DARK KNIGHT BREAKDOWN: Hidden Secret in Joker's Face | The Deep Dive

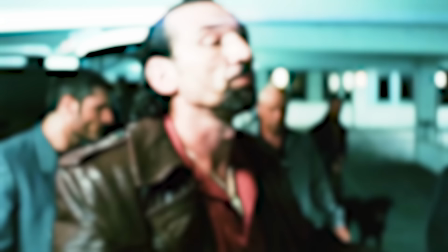(11:32)
Cillian Murphy returns from Batman Begins as Dr. Jonathan Crane, Scarecrow, in a drug deal with the Chechen,
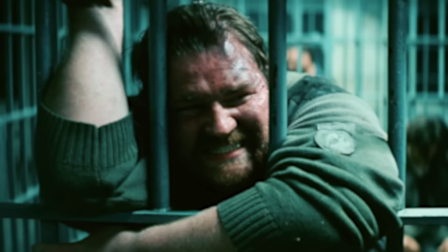(11:37)
complaining that Crane's hallucinogenic drugs are making his customers bug out these damaged souls are growing in number
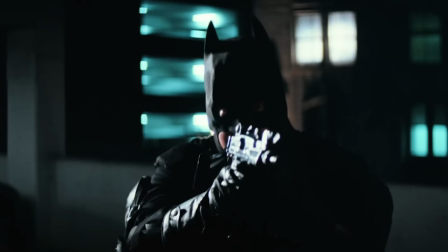(11:42)
in the city and these are the folks that Joker will recruit a few copycat Batman attack with guns
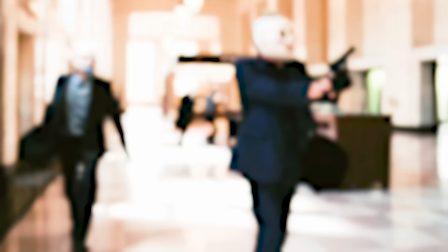(11:47)
and hockey pads these are based on the sons of Batman from Frank Miller's The Dark Knight Returns but I like how Nolan smartly shoots these first two action
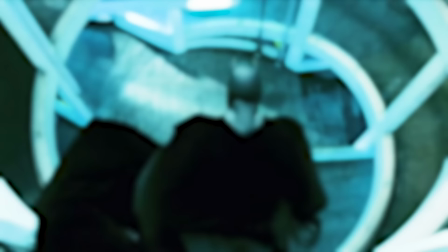(11:54)
sequences in daylight and then a brightly lit parking garage this makes the action crisp and clear with high contrast and we see how Nolan is
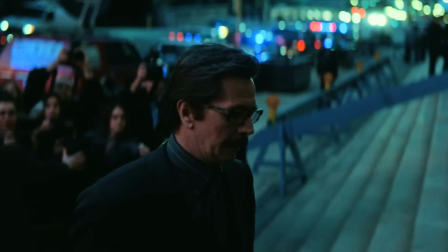(12:01)
improving on his darkly lit action from Batman Begins now it's interesting how Gordon Batman don't arrive to that hit mob bank until over 24
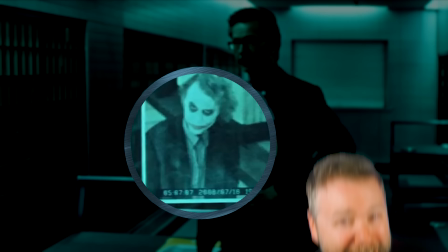(12:09)
hours later like a day has definitely passed which tells us that the mob didn't report this until after they had a chance to regroup Gordon shows Batman the security
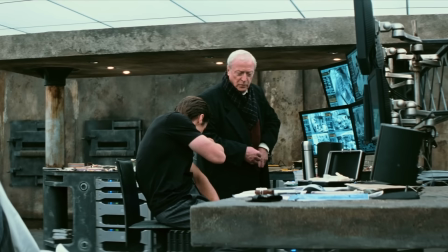(12:16)
photo of the Joker and he is looking directly at the camera of it and its date is July 18th 2008 which was this movie's release date Alfred finds
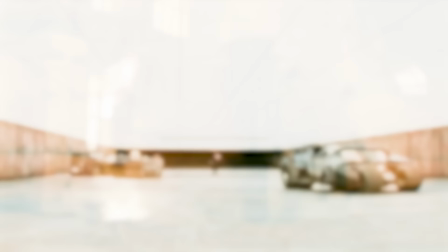(12:24)
Bruce in his temporary bat cave since the mansion and cave burned down about maybe against but Nolan always shoots this location in this cool way
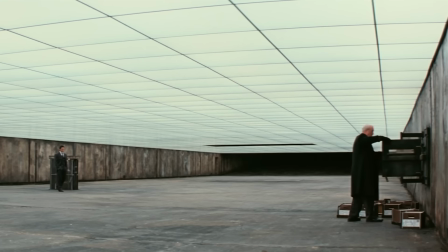(12:31)
having the ceiling and its diagonal lines take up like two-thirds of the frame and Nolan comes back to this
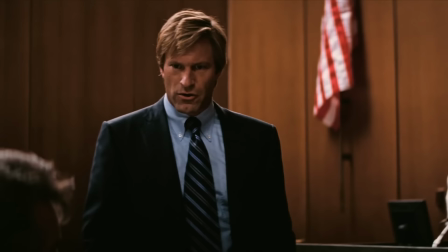(12:35)
interior framing for any time these makeshift bat cave show up just to kind to suggest a subterranean feel.
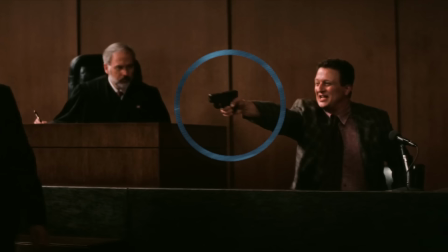(12:40)
Harvey Dent prosecutes Sal Moroney, who took over the Falcone crime operation since Carmine Falcone was arrested in Batman Begins,
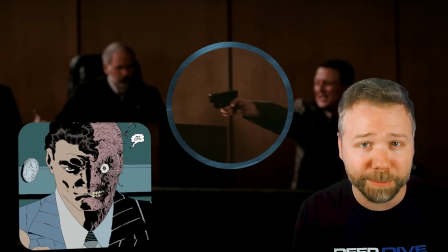(12:46)
and the witness pulls a carbon fiber gun on him, recalling the long Halloween comics when Sal Moroney throws acid on Harvey Dent's face,
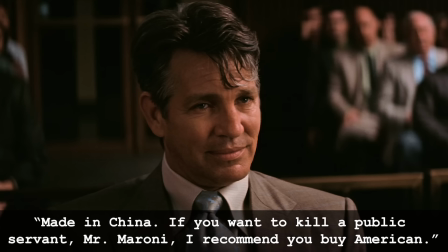(12:52)
making him two-faced.
But here, Dent tells Moroney, Made in China. If you want to kill a public servant, Mr. Moroney, I recommend you buy American.
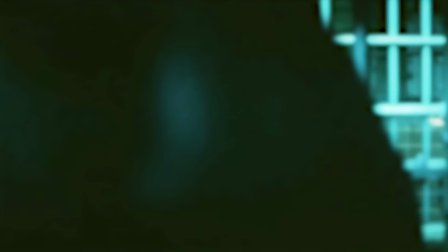(12:59)
This pro-American sentiment doesn't just mirror Lau as an ineffective route for the mob to launder their money,
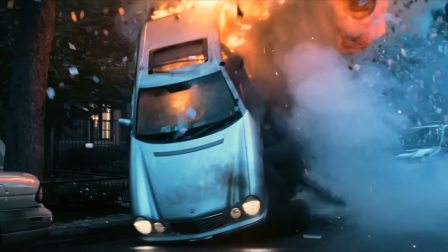(13:04)
but it shows that an American everyman like the Joker will ultimately do far more damage to Gotham's public servants.
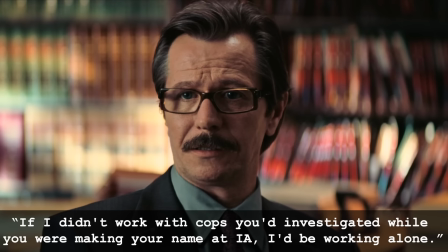(13:09)
The Dark Knight as a film really is a story about city politics.
If I didn't work with cops you'd investigate it while you were making your name at IA, I'd be working alone.
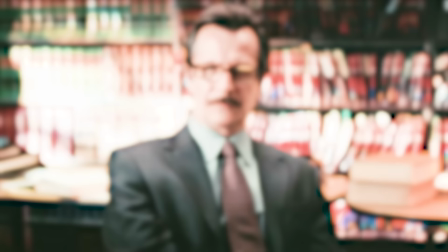(13:17)
This shows that Gordon is aware that the cops that he works with are not saints. He is smart and he tries his best to compartmentalize.
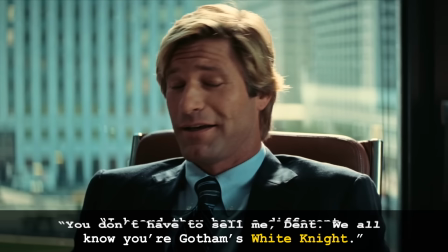(13:23) Gordon tells Dent, You don't have to sell me, Dent. We all know you're Gotham's White Knight.
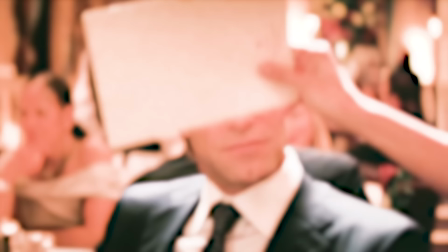(13:28) I heard they have a different name for me down at MCU.
Yeah, of course, the other name is Harvey Two-Face, but Dent as the White Knight contrasts Batman as the titular Dark Knight of this movie.
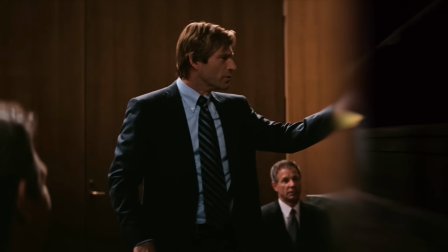(13:37)
It's a story about how Gotham can only survive with the illusion of a White Knight while being shadow defended by a Dark Knight.
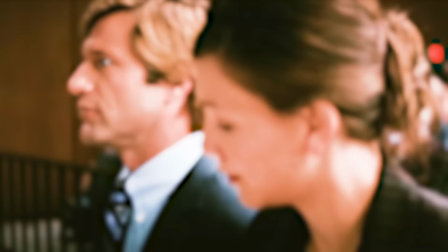(13:43)
But in these opening scenes, we have to note that Dent is not morally pure. His double-sided coin is an instrument of manipulation.
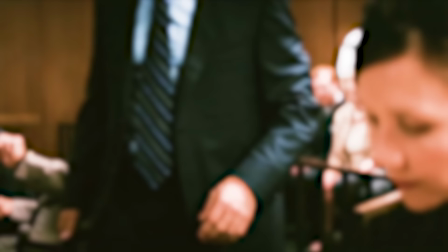(13:50)
He uses it to take lead in the Moroni trial ahead of Rachel, despite being late to the trial and Rachel being far more prepared, just so that he can score political points.
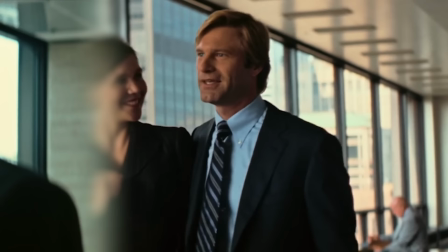(13:57)
And he also says that he uses this coin to score his first date with Rachel. I just think we forget that Harvey Dent starts this movie as kind of a manipulative jackass.
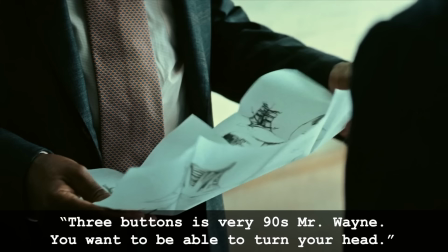(14:05)
Meanwhile, Bruce asks Lucius Fox for a new suit.
Three buttons is a little 90s, Mr. Wayne. You want to be able to turn your head.
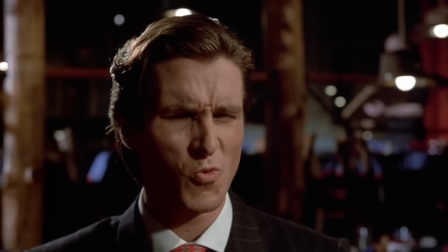(14:11) Sure may back out of the driveway, dear.
Yeah, two nods there to the 90s version of the Batsuit, in which Batman couldn't turn his head without turning his whole body.
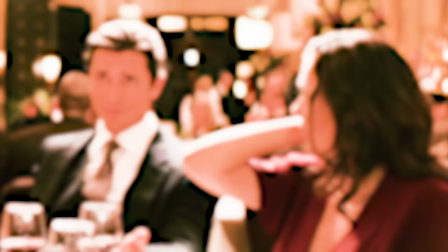(14:19)
During dinner, we see Christian Bale channel his Patrick Bateman rich prick energy. It's just interesting to watch Rachel in these moments, because she knows that Bruce is playing a character.
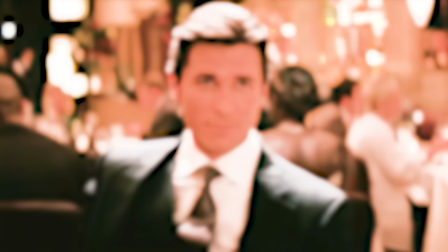(14:27) Who appointed the Batman? We did it.
All of us who stood by and let scum take control of our city Bruce is doing this as a test to see if Harvey Dent will yes and
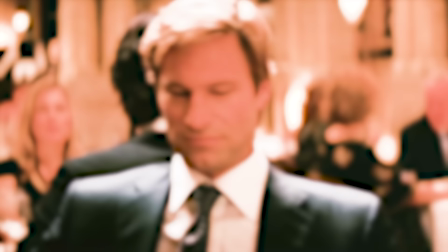(14:35)
his elitism But Harvey to his credit doesn't take the Bateman bait you either die a hero or you live long enough to see yourself become
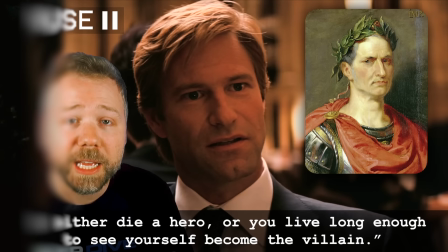(14:42)
the villain They're talking about Julius Caesar who took control of Rome But never gave up his power becoming a dictator the point being absolute power
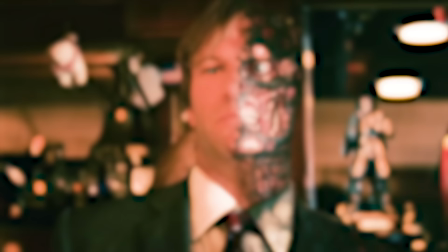(14:49)
corrupts absolutely And of course foreshadows Harvey Dent in this movie having to die a hero so that Gotham won't know that he lived long enough to become the
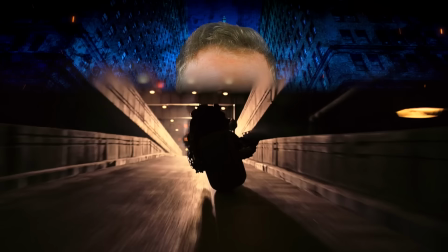(14:56)
villain, while Batman lives on as that pariah as the film ends.
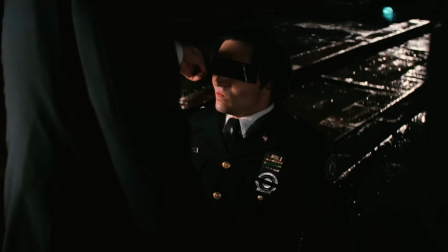(14:59)
But there is something deeper here, that Dent believes the system itself is toxic, and that Gotham and all society cannot be redeemed by steady public leadership.
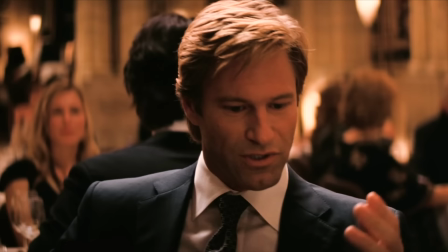(15:07)
He believes only by martyrs who make enemies and die before their time. So really, Harvey Dent is laying out the thematic gauntlet for Bruce in this movie.
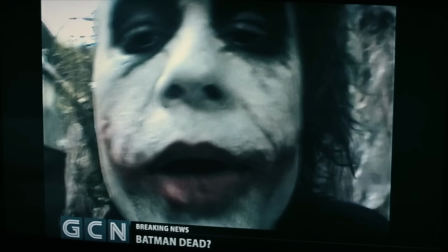(15:14)
Can society be cured from the shadows? And is there a way to do that without scaring everyone out of their wits as the Joker does?
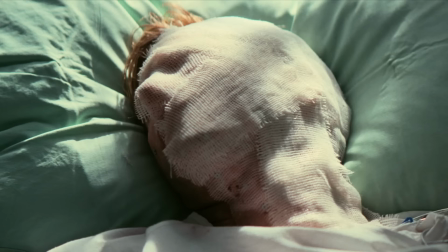(15:21)
The ballerina Natasha hints at the answer here, covering half of dense face with the white paper making him a masked white knight but also foreshadowing how
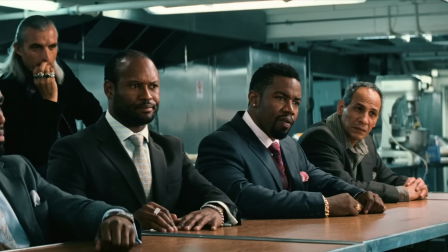(15:28)
half his face will be disfigured and need to be covered up but you know with a hot dog fold instead of a hamburger lao meets with maroney
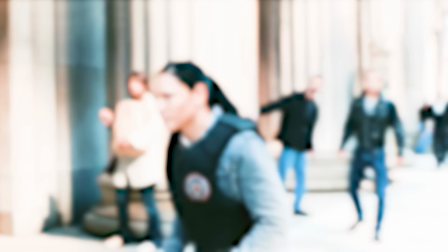(15:33)
the chechen and gamble telling them he already moved their money before gordon's raid thanks to mr maroney's well-placed sources referring to ramirez notice how ramirez
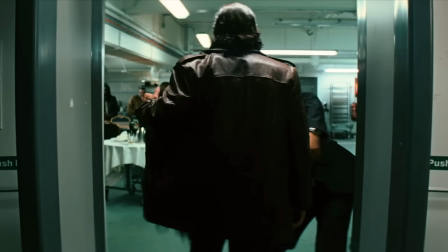(15:41)
is the last detective to enter that bank she hangs back now while the chechen entered this bank from one end passing through the metal detectors this is
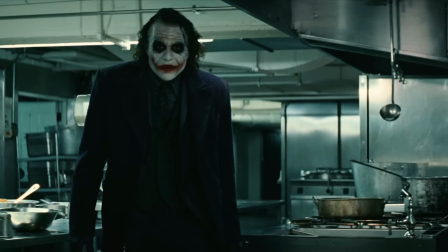(15:48)
supposed to be the only entrance they know about in the scene other than the one that the joker leaves through the Joker enters through a completely different part of the room, through the back.
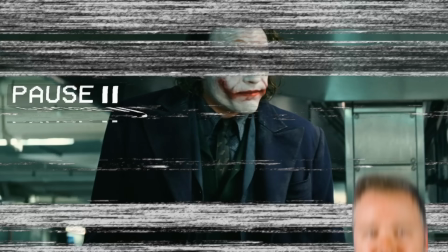(15:55)
Ooh, he's hot, hot, and I thought my jokes were bad.
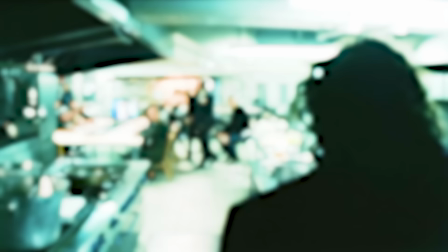(16:00)
So think about it, to get in this room, Joker must have had to hole up in this kitchen, like in a cupboard, a fridge, an oven, overnight before the monsters arrived, and waited.
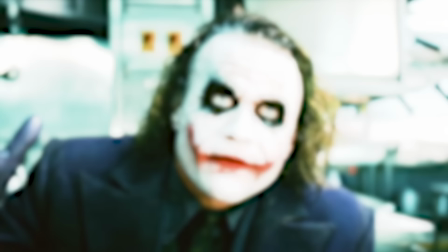(16:09)
Yes, he could have bought someone off, but at this point in the movie, he's still an unknown to all of them.
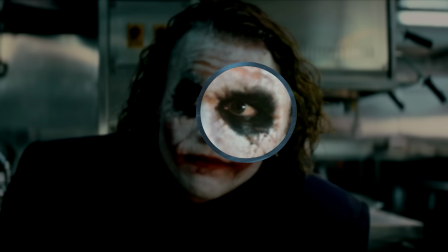(16:12)
I just think our man was patient, because one detail about his makeup here, the black paint around his eyes has melted a bit.
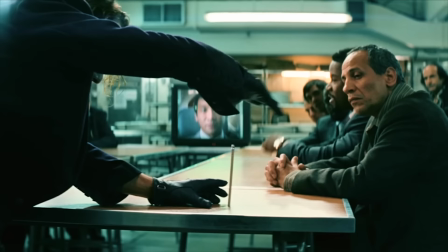(16:18)
I think he was sweating in a cramped oven for over 12 hours. The Joker shows off his great pencil trick.
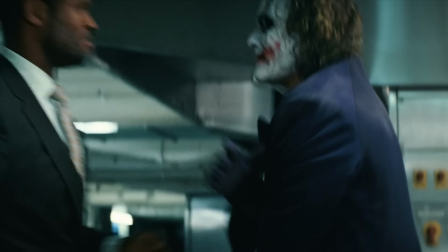(16:24) Ta-da! It's gone.
Yeah, the Joker put a pencil through the guy's eye socket.
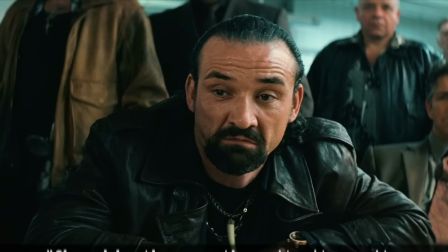(16:31)
It's called transorbital intercranial penetrating injury. It happens so fast, it feels like magic. And the Joker says, Oh, and by the way, the suit, it wasn't cheap.
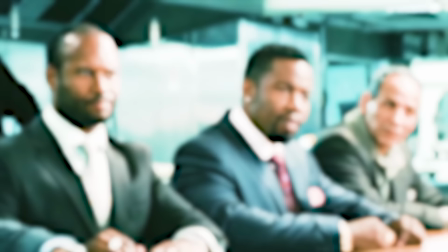(16:39) You ought to know you bought it.
Yeah, he's telling them that he was eavesdropping earlier when Maroney said, We're a cheap purple suit and makeup.
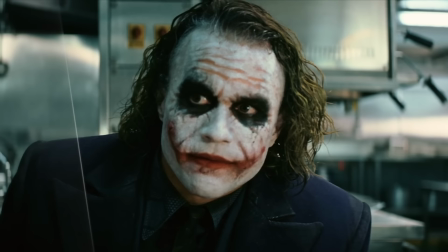(16:46) He's not the problem, he's a nobody.
We cannot look away from Ledger's painted face in this movie.
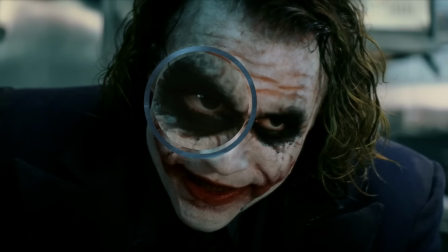(16:50)
And it's partly because of the way he moves it He tilts his head forward in this scene so that the whites of his eyes beneath his pupils
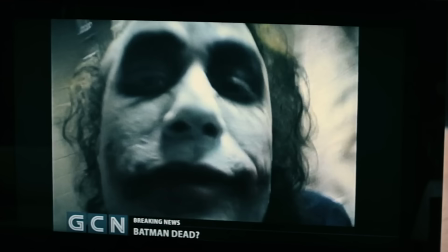(16:56)
contrasts more sharply with the black makeup It's a meeker more inviting pose struck by someone who's clearly spent a lot of time in front of a
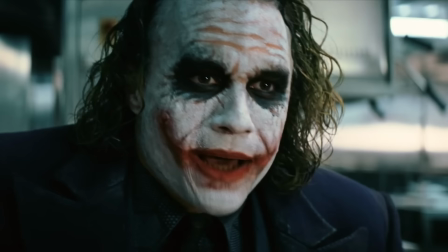(17:03)
mirror Testing to see how his painted face will look at different angles Joker offers to kill the Batman for half
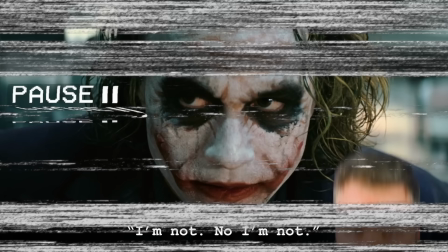(17:11)
not No, I'm not not gamble seems to have touched a nerve by calling him crazy and Joker does this little twitch with his eye the Joker has been diagnosed by real psychologists as
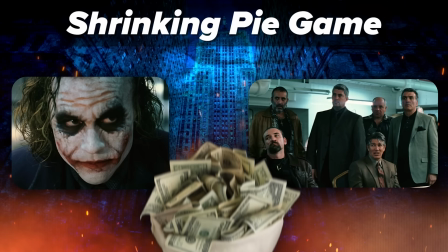(17:23)
a psychopath but he doesn't consider himself crazy the Joker's offer is another example of game theory called the shrinking pie
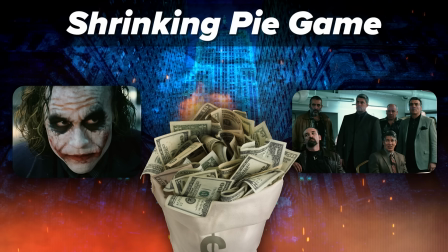(17:30)
game in which two kids have an ice cream pie that's quickly melting and the longer they take to figure out how to split it the less pie they'll have to eat each the
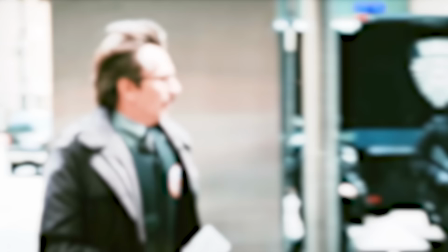(17:37)
idea being waiting is costly and applied to the mobsters of this scene every seizure of their profits is the shrinking pie and according to the
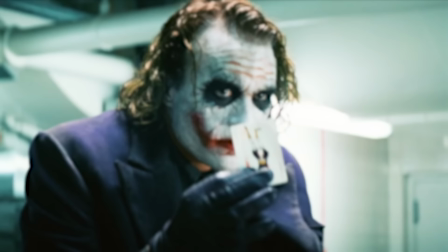(17:44)
economic mathematical rules of the shrinking pie game offering to take 50 percent it's actually very generous offer which is why joker thinks he's not crazy for offering it
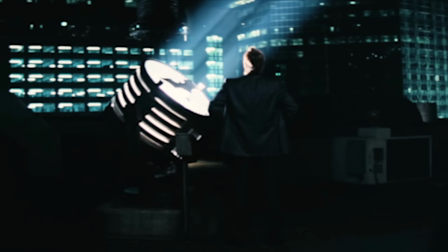(17:51)
meanwhile dent batman and gordon meet atop the police building and i just realized it was harvey dent who lit the bat signal and gordon arrives at the top of the rooftop gun drawn thinking it was a criminal trying to trap one of them all three men here are trying to save gotham in
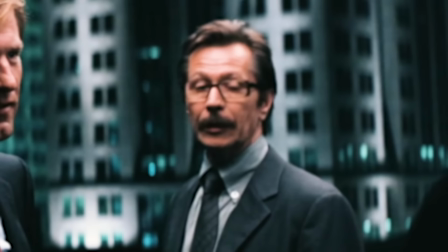(18:03)
their own way you got the white knight idealist and harvey dent the gray knight realist and jim gordon and the dark
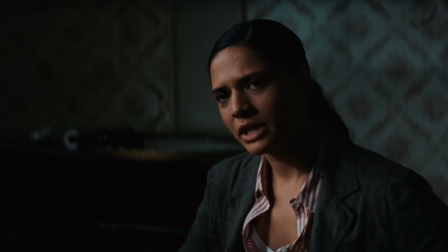(18:08)
knight supernatural force and batman all of them are paranoid that the joker is taking advantage of the daylight in between them. Though we should note, Dent is dead right that it was Gordon's rookie, Ramirez, who leaked the raid.
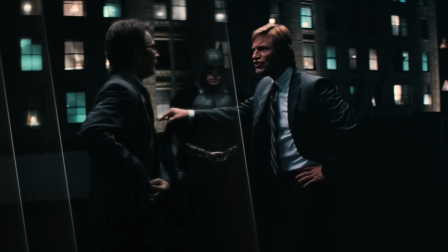(18:18)
Nolan conveys their disorientation in the scene by orbiting the camera around them clockwise, letting the actors just shout at each other in real time. And it reminds me of Spielberg's shot in Jaws, where Brody, Hooper, and the mayor have it out. And in this analogy, where you have the lawman, the elected public servant, that would leave Hooper as Batman?
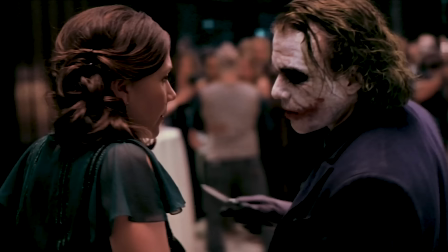(18:34)
He is a rich kid with fancy gear. And it's interesting with this orbiting shot, Nolan uses a parallel shot on Joker with Rachel in the party,
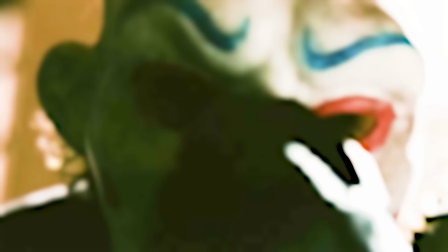(18:40)
and he initially moves the camera clockwise to show how all of this spinning out of control this tornado started
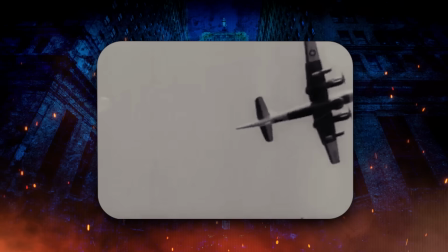(18:45)
with the joker another common nolan shot that he loves to use a sleek drawer sliding
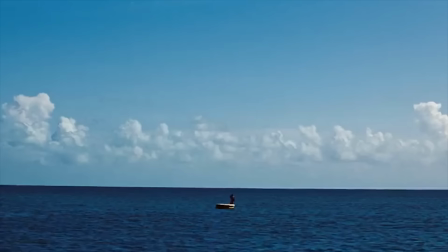(18:49)
open he uses a similar shot in tenet lucius recommends a real cia surface-to-air recovery system called skyhook which is also featured in the 007
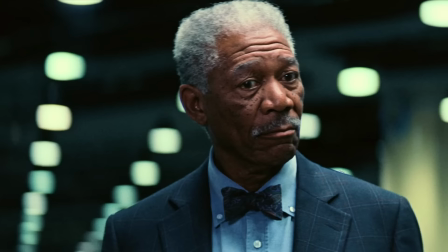(18:56)
thunderball christopher nolan huge fan of james bond movies and he often works in references into his films lucius says that the new armor should work fine against
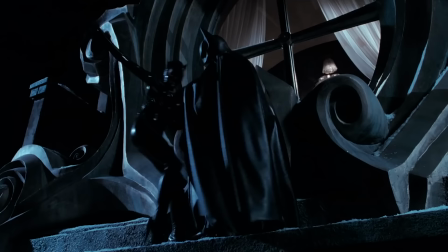(19:03)
cats if not dogs in 1992's batman returns the catwoman does stick a claw in the gap between batman's suit And while a different Catwoman appears in Dark Knight Rises,
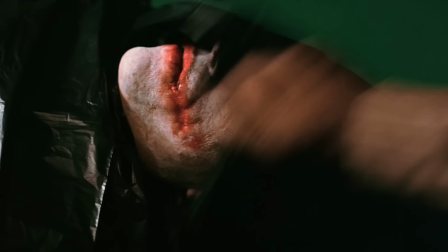(19:11)
the female villain Talia Al Ghul stabs Batman in between his armor. The Joker poses as a corpse to surprise Gamble.
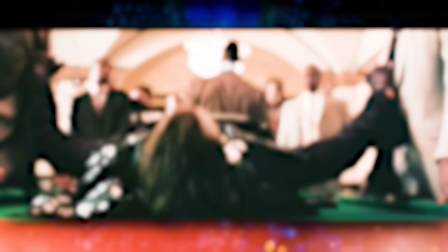(19:17)
After Heath Ledger's death, they did consider taking a shot out of the movie. But it works really well, obviously, because he's not dead.
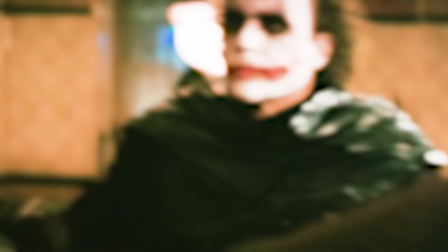(19:21)
He stabs two guys in the guts and uses that as leverage to quickly spring up toward Gamble.
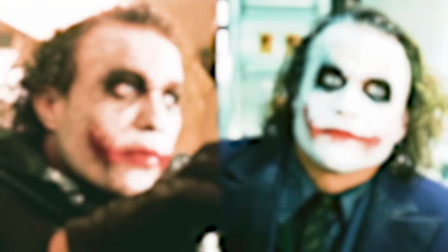(19:27)
And again, the Joker's makeup tells a hidden story here.